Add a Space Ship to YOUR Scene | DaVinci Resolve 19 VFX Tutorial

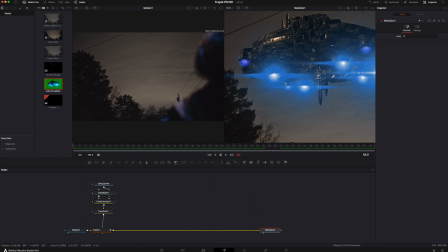So the ship is looking a little crispy in comparison to our original footage,
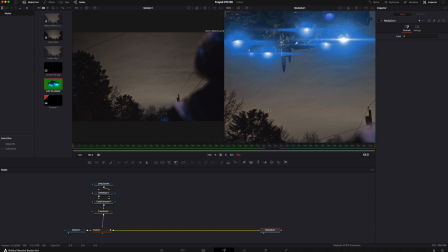which we could easily just do a denoise on the original footage and clean it up, but I actually kind of like the grittiness of it.
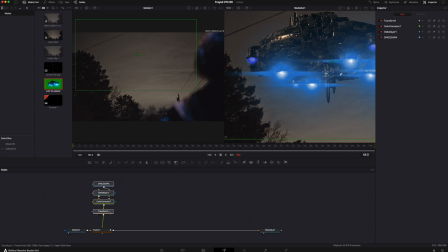So I think I'm gonna go ahead and add a little bit of film grain on top of the ship. So let's go ahead and do film. Let's add in some grain.
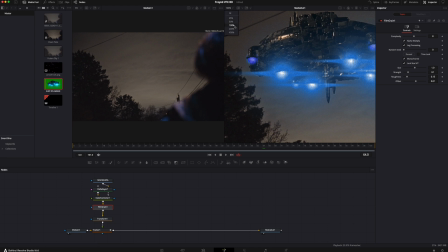We'll zoom in a little bit more so we can see exactly how we're looking. That's not too bad, but I actually want to match it to the grain size of this footage below it. So we can bring down the size a little bit here. And somewhere in this neighborhood, not too bad.
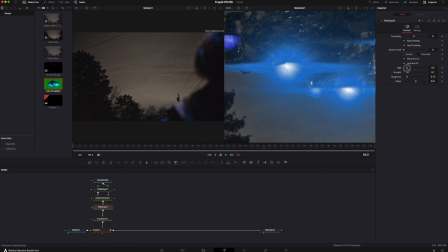I'm thinking maybe 0.3. Looks about good to me. Maybe a little bit less.
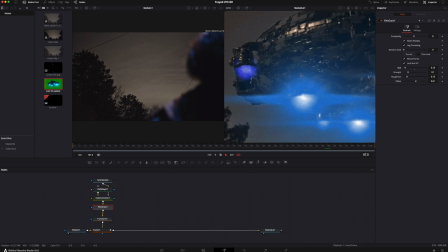Somewhere in that neighborhood. Not too bad.
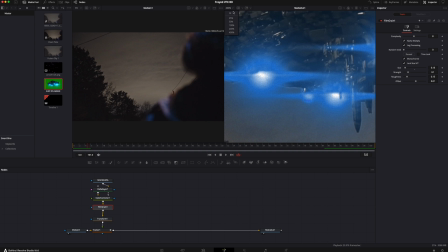All right, so let's back this back out so we can see what we're doing.
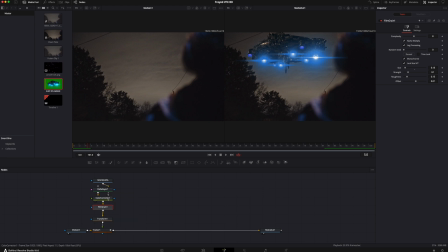So we've got our ship, we've got the green screen keyed out, we've got a little bit of a color correction on top of that. We've got our film grain in it and our transform to put it into place. The next thing we're gonna need to do is add a little bit of atmosphere. It kind of looks like it's just sitting right on top of our footage.
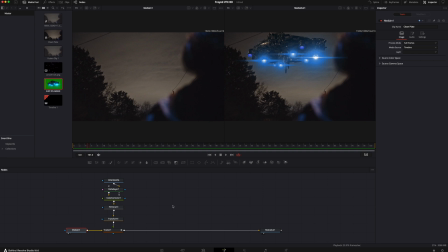So I'm gonna copy my media in and paste that in. Let's move this merge node and our media to the right of our other ship. It disappeared.
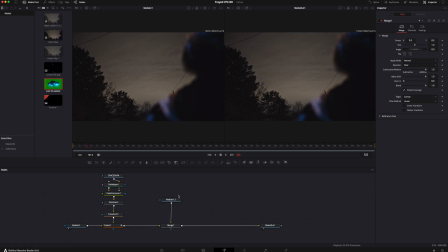That is because we're gonna have to add a mask to it so that we can just kind of tuck it into the clouds a little bit. You'll see what I mean in a minute.
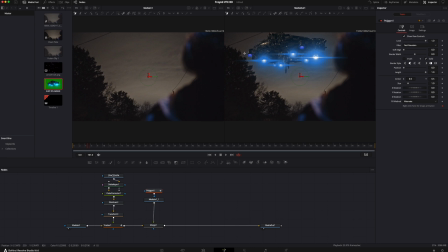So now that we've added this polygon mask, we're gonna be able to draw around this ship and hide everything that we kind of don't want to see. I'm not really a fan of this thing sticking off the back of it, and this looks a little bit too clean and crispy. So I'm going to tuck that up into the clouds a little bit.
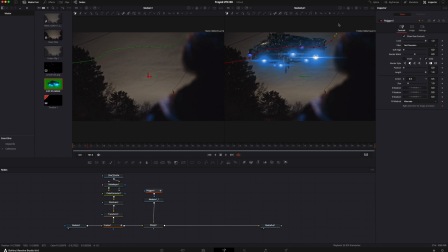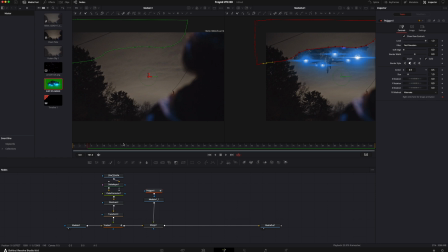And I've noticed that my keyframe here, I'm actually not on the beginning frame. So I want to deselect this keyframe, otherwise it's going to try to animate. So I'm going to deselect that and go ahead and go back to the first frame.
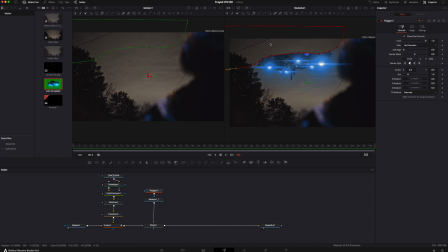Now you can see what the mask is doing is kind of cutting out the duplicated background and sort of tucking it behind this version of a cloud that I've sketched out.
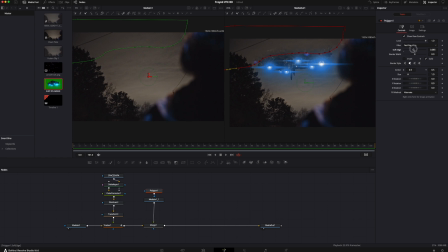But if we soften the edge just a little bit, you'll see the ship start to kind of reveal itself back through. It gives the illusion that it's tucked up into these clouds. And let's see how that goes. Not too bad.
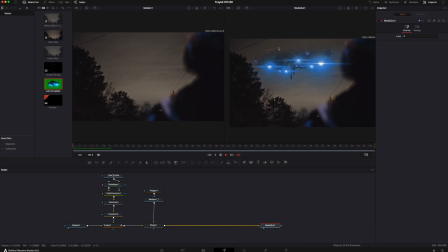Gives it a little bit of atmosphere and kind of gives the illusion that it is resting inside that fog and the clouds, and it helps color blend some of the ship a little bit as well. So I'm happy with how that looks. The next thing that I would do for this shot is try to tie it together with a little bit of a lens element. Kind of give something between you and the subject that is obviously CGI and kind of fake. So what I like to do is add a little bit of some sort of an element. In this case, it would be dirt on the lens. So I'm gonna grab a merge node, tie that in by holding shift, and it'll just drop right in. And plug that into the merge.
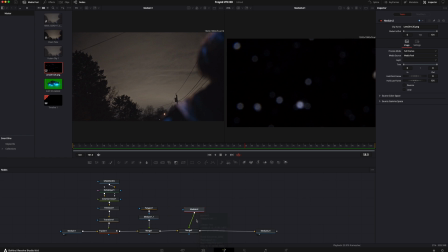As we can see, it is way too big. So we're gonna have to drop that down in size. Somewhere in this neighborhood. Let's get this back to fitted so we can see what we're working with here.
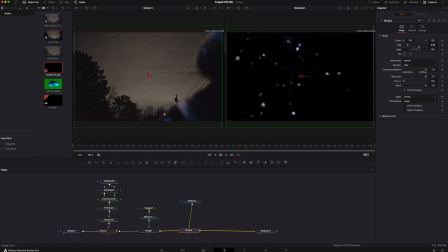Somewhere in that neighborhood looks about right. And we got to add this apply to the apply mode from normal to screen so we can see through it.
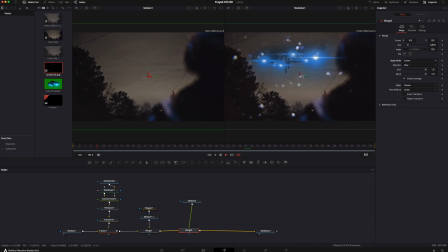And if you look at it, it is a little bit over the top, and by a little bit, I mean a lot. So we have to either bring the gain down. That's one way to do it, or we could do it with this blend mode. I like to do it with the blend mode. Somewhere in that neighborhood there.
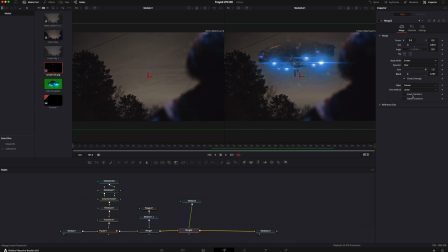Let's take a look at that. It's still a little bit much. Subtlety goes pretty far in this case. I'm thinking around there. It just gives a little something between you and the effect.
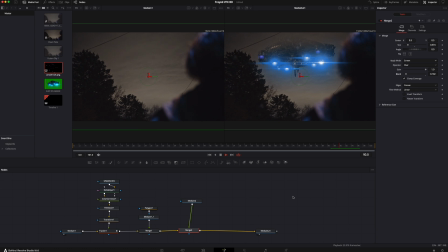Help sell the illusion that there is something physically in the shot. And I think that looks pretty good. I'm actually gonna bring it back up just a tad. Something in that neighborhood. So in our case, we actually decided to go in the film.
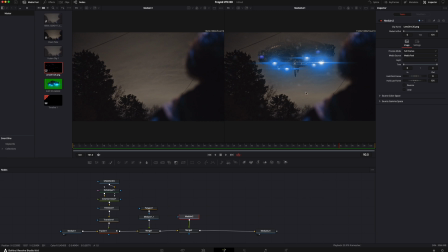Our character runs up and we get this big reveal of the spaceship, where in our case, we actually had two ships. So this is actually pretty easy to do. We just have to move over our droplets, make room.
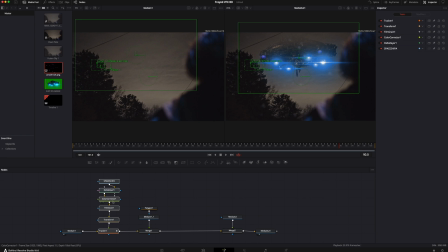We can actually just take our original ship and the entire node tree that it has, including the tracking information. We can just copy and paste it. Let's bring this up here.
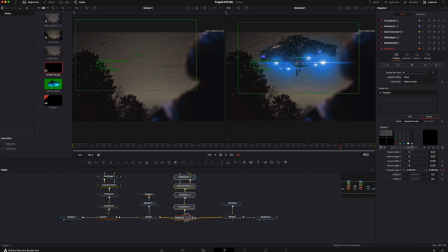And we just have to add this right in between. Now, that all that did was duplicate that exact same ship. So what we're gonna have to do is take this transform node and slide it down and into position that we want it to be.
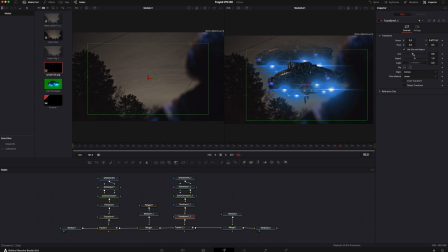We're gonna shrink it down a little bit. This guy's gonna be a little bit further off in the distance and tucked in right about there. Now, that does not look great because this ship in
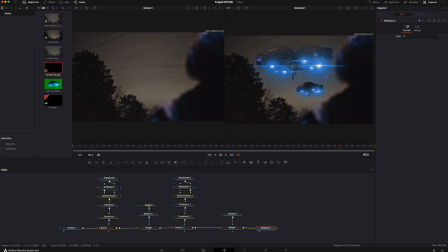reality would be sitting way off in the distance, a lot further back than this one. So considering its distance, I'm just gonna take its tracker node, which is kind of acting as a merge node, which you can do little minor adjustments with.
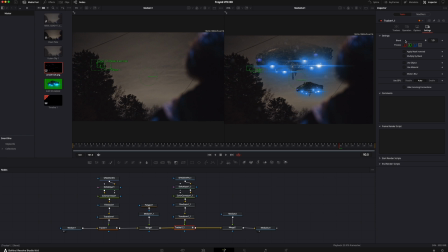If you go to the last page here, the settings, one of the top options here is just the blend mode. I'm just gonna bring this down. Bring it down, bring it down, bring it down. Somewhere in this neighborhood, that's just gonna tuck it into the clouds a little bit and into the background.
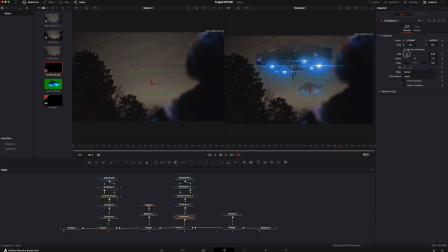I'm actually gonna push it back a little bit with size too. It's a little too close. So something like that. Looking pretty good. What I'm noticing is when we do the playback, and your eye's gonna pick this up really quickly, is that these things are in exact sync.
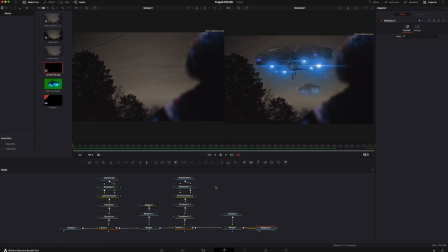Their animation is moving exactly the same time. So it looks a little fake. Your brain will detect that right away. So what I would suggest doing here is add a, let's just see what we got for timing.
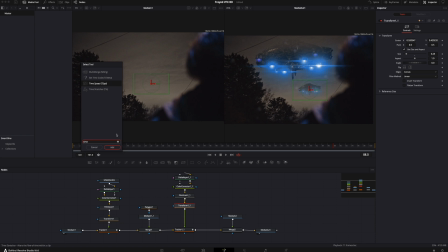Time speed. Let's see what we can do with this time speed. We do this one and let's just set a little bit of a delay. Not much, just a hair. -5, let's see what happens.
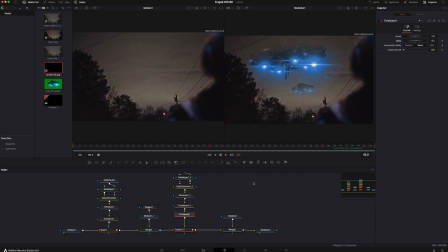Perfect.